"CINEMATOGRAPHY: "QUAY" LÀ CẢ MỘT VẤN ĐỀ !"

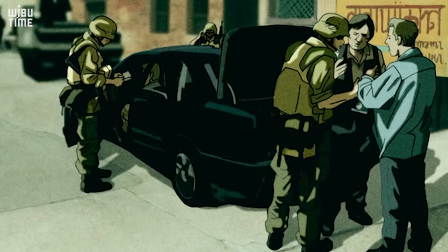(8:14)
Hai điểm nhìn luân phiên xen kẽ lẫn nhau tạo nên nét độc đáo riêng cho tác phẩm.
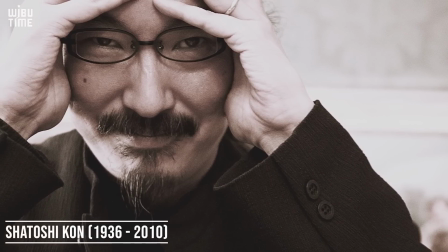(8:18)
Một đạo diễn đã đưa cách sử dụng góc quay trở thành một phần phong cách kể chuyện bậc thầy, đó chính là Satoshi Kon.
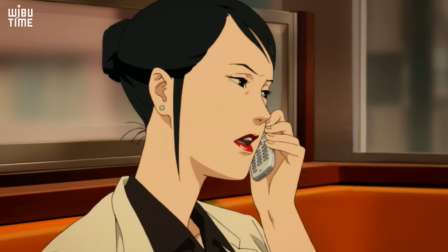(8:24)
Ông liên tục trao đổi góc quay thứ nhất và thứ ba hết sức tài tình, khiến cho người xem dễ dàng bị lừa mà không nhận ra.
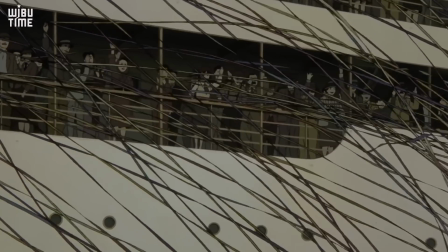(8:30)
Nhận thức thị giác của người xem trở nên chủ quan. Vì vậy, lời khuyên khi xem phim của Satoshi Kon là đừng tin vào mắt mình.
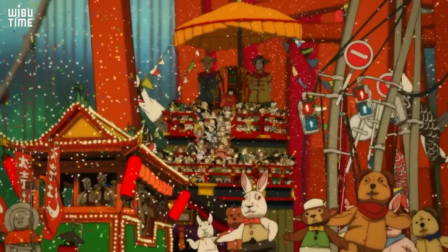(8:36)
Nhưng chúng mình sẽ phân tích một cảnh quay đơn giản hơn trong anime của ông.
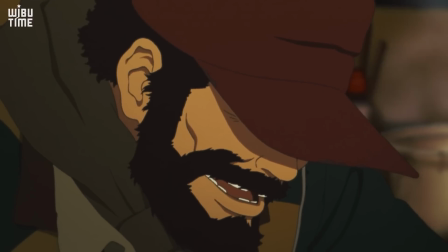(8:40)
Nó hoàn toàn không có tác động máy quay, chỉ cần có góc quay, vị trí đặt máy khéo léo cũng đủ để khiến cho cảnh phim này trở nên đặc biệt.
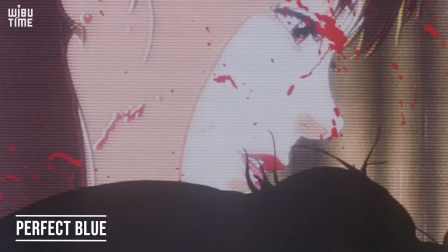(8:47)
Cảnh này trong Perfect Blue khá giống với cảnh giết người kinh điển trong Psycho, bởi vì chúng ta không thấy rõ ràng hung khí và cách nó đâm vào nạn nhân.
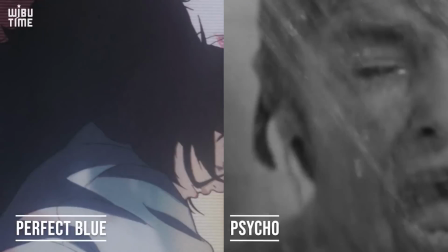(8:54)
Tuy nhiên, mục đích của cảnh quay này là khác nhau.
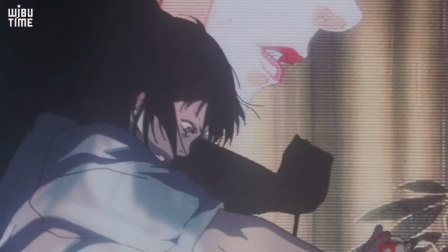(8:56)
Nếu Psycho dùng để tăng tính chất kịch liệt và kinh dị của cảnh chém giết, thì Perfect Blue bỏ qua hoàn toàn vấn đề giết người và nhấn mạnh vào cảm xúc của nhân vật.
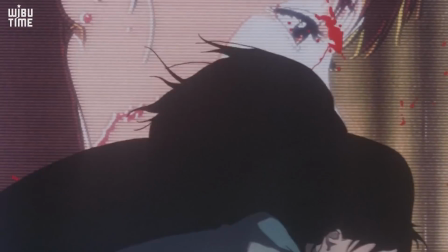(9:04)
Chúng ta không cần biết Mina giết ai, giết như thế nào, mà là tâm lý của cô trong tình huống này.
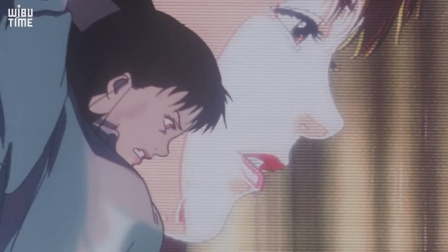(9:09)
Satoshi Kon đã dùng cách quay một bên và song song với chuyển động của Mina, góc quay này chỉ biểu lộ một nửa biểu cảm trên khuôn mặt. Vì vậy, nó thường được dùng để diễn tả sự mờ ám, hành động che giấu.
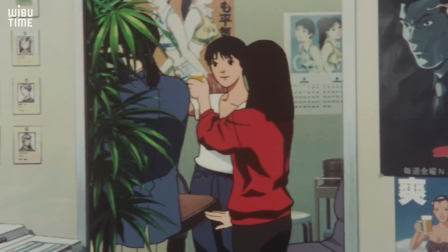(9:19)
Mina mà chúng ta thấy từ trước đến giờ chỉ là nửa sáng, chúng ta không hiểu hết về cô ta, không nhìn thấy những góc khuất trong tâm hồn cô đang bị che giấu.
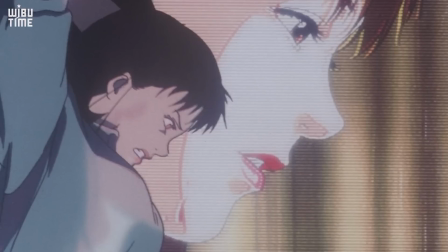(9:26)
Điều tuyệt vời hơn trong cảnh này là cách thể hiện sự đối lập giữa Mina sáng và Mina tối trên phông nền hình ảnh từ máy chiếu của một Mina to lớn, xinh đẹp, trong sáng nhưng đang bị vấy máu. Có một khoảnh khắc mà hai Mina gần như song song hoàn toàn với nhau, ở đó, nét mặt dịu dàng trong ảnh càng trở nên đối ngược rõ nét với khuôn mặt đáng sợ khi giết người.
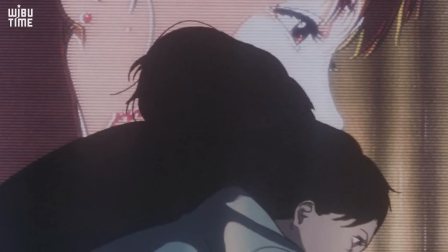(9:44)
Trong khi đó, chiếc bóng hằn rõ lên bức hình và lấn át so với người thật, ẩn dụ cho bóng tối trong tâm hồn đang nhấn chìm cô.
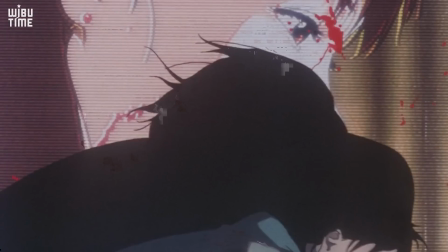(9:51)
Khi Mina cúi xuống, chiếc bóng gần như chưa làm đôi, thể hiện hai nhân cách đang sống trong một con người.
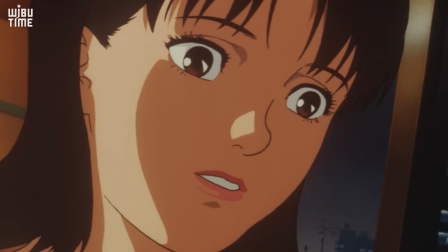(9:56)
Nếu Alfred Hitchcock bắt tay với Walt Disney thì họ sẽ làm nên một bộ phim như thế này.
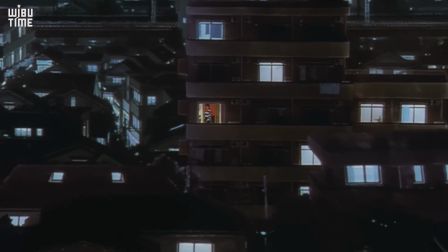(10:00)
Đó là lời khen cho sự tinh tế trong cách làm phim của Satoshi Kon.
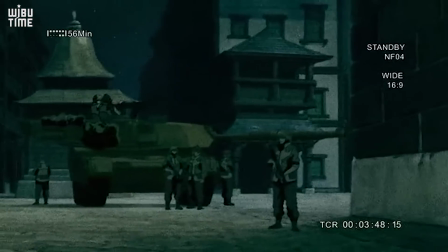(10:08)
Nhiếp ảnh làm ngưng động thời gian, còn quay phim chuyển động cùng với thời gian sẽ rất nhàm chán nếu bạn xem một bộ phim hoàn toàn không di chuyển camera.
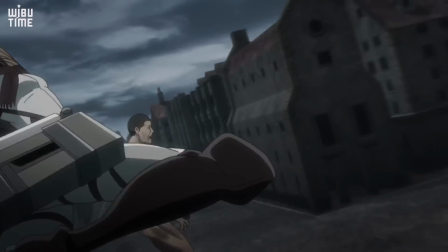(10:16)
Người quay phim biết rằng để mỗi cảnh phim hấp dẫn thì họ luôn phải linh động và sáng tạo.
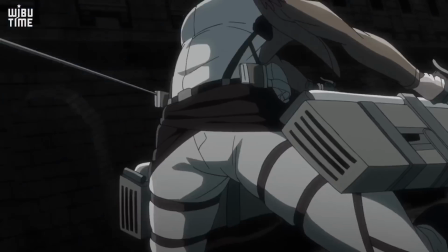(10:20)
Tuy vậy, thực tế anime rất lười thực hiện các động tác máy quay.
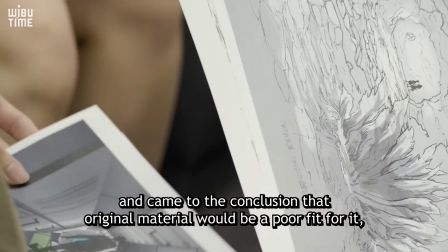(10:24)
Những gì chúng ta thường thấy là các cảnh phim bất động, ngoại trừ môi nhân vật mấp máy hay trình chiếu slideshow hàng loạt ảnh tĩnh.
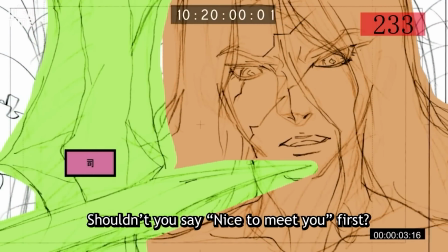(10:30)
Điều này cũng dễ hiểu vì chuyển động máy đồng nghĩa với việc vẽ lại toàn bộ không gian nhân vật theo một góc độ khác.
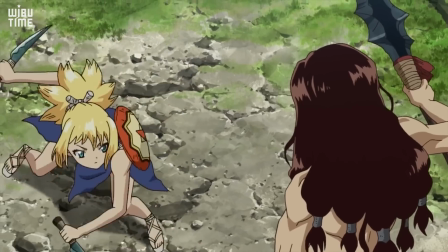(10:36)
Nó ngốn ngân sách một cách đáng kể và đòi hỏi nhiều công việc hơn cho cả key animator và in-betweener.
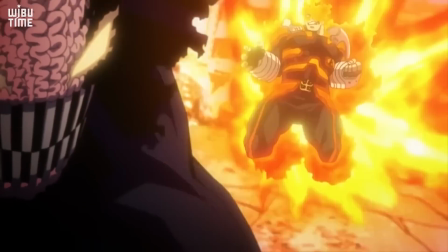(10:41)
Trong làm phim, có vô vàn cách di động máy quay, cơ bản nhất là zoom, lia và trượt.
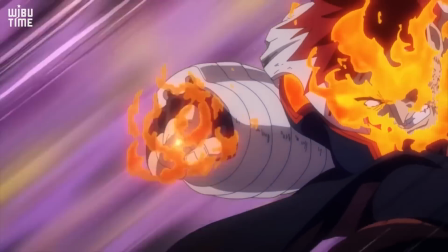(10:46)
Nó đặc biệt rất ưa chuộng trong anime hành động.
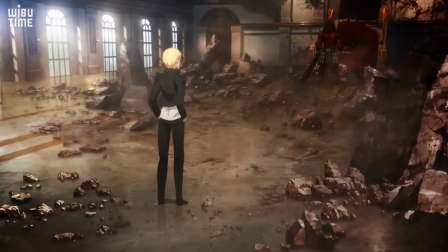(10:48)
Nhiều đạo diễn xây dựng các cảnh chiến đấu bằng cách đảo góc quay, cắt cảnh, rồi giật màn hình, dùng lắc rất nhiều để tạo sự kịch tính dữ dội.
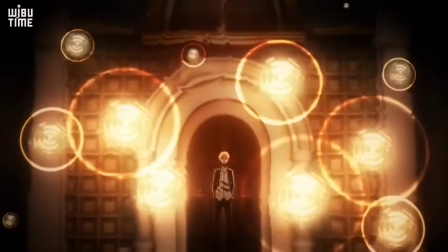(10:56)
Nhưng mình cho rằng đó là một phương thức quay phim nghèo nàn và thiếu sáng tạo để đánh lừa mắt người xem.
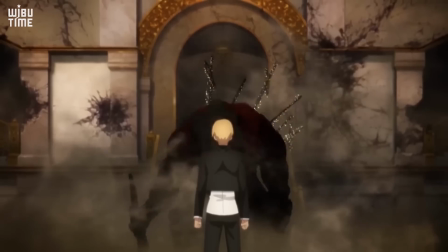(11:00)
Sự kịch tính có thể được tạo ra từ những cảnh quay tĩnh nhất, không nhất thiết là phải di chuyển máy nếu như nó không hiệu quả hơn so với đứng im.
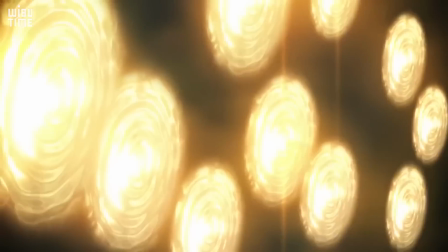(11:07)
Dưới đây là một loạt các ví dụ cho việc sử dụng linh hoạt các động tác quay phim trong cảnh chiến đấu.
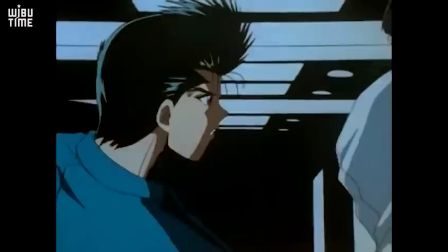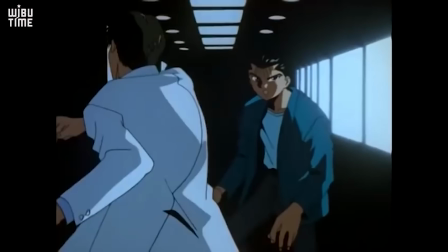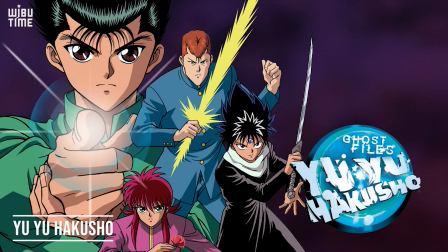(11:26)
Nếu bạn chưa biết thì Yu Yu Hakusho là một TV series ngân sách thấp với chất lượng art và animation rất tệ.
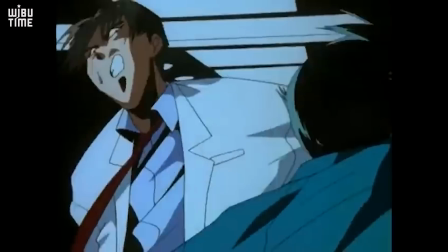(11:31)
Nhưng nhìn vào đoạn phim trên, không ai có thể nói rằng cảnh chiến đấu này là tệ cả. Những người làm phim ở đây có vẻ rất tiết kiệm tiền, cảnh nào không nhất thiết phải vẽ thì khỏi vẽ luôn.
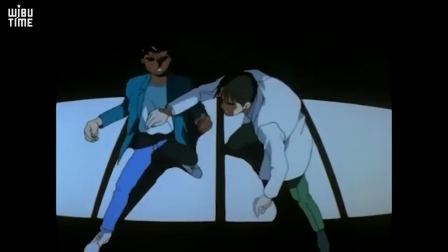(11:40)
Bối cảnh là ở bệnh viện nhưng chỉ toàn ánh sáng đen và trắng, không hình dung ra được hình ảnh của bệnh viện.
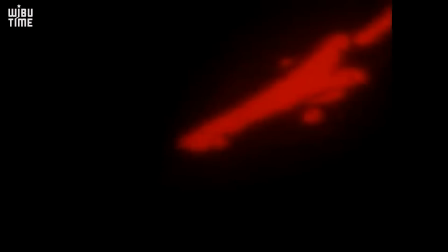(11:44)
Hay khi Yusuke bị thương thì màn hình tối lại, bỏ qua khuôn mặt của nhân vật và chỉ vẽ một vết máu.
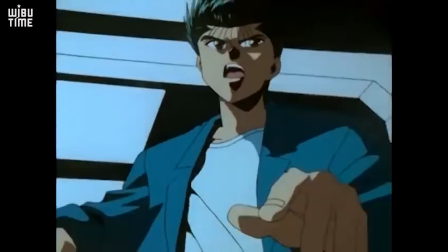(11:50)
Điều đáng nói ở đây là họ đã biến những bất lợi đó thành ưu thế của mình. Cách phối hợp sáng tạo giữa quay phim, ánh sáng và biên đạo đã làm nên một tổng thể đầy ấn tượng.
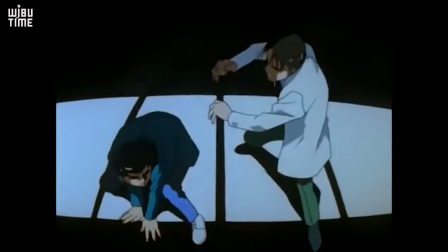(11:58)
Có thể nói đây là một phân đoạn chiến đấu hay nhất trong toàn bộ anime này.
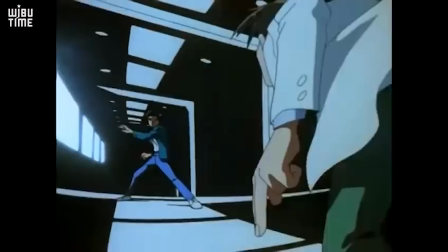(12:02)
Đầu tiên, camera đặt ở góc thấp theo chuyển động của bác sĩ Kamiya và đặc biệt miêu tả khá rõ động tác tay.
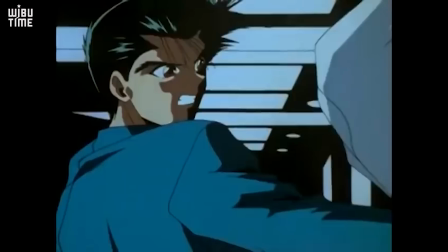(12:08)
Máy quay lao nhanh về phía trước và nhấn mạnh được tốc độ cú đánh bất ngờ của anh ta.
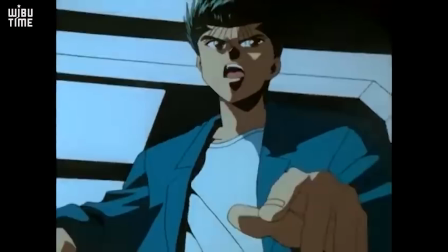(12:12)
Trong khi đó, hướng máy trách về phía Yusuke diễn tả vẻ mặt sửng sốt, tư thế lúng túng, chưa sẵn sàng đánh trả.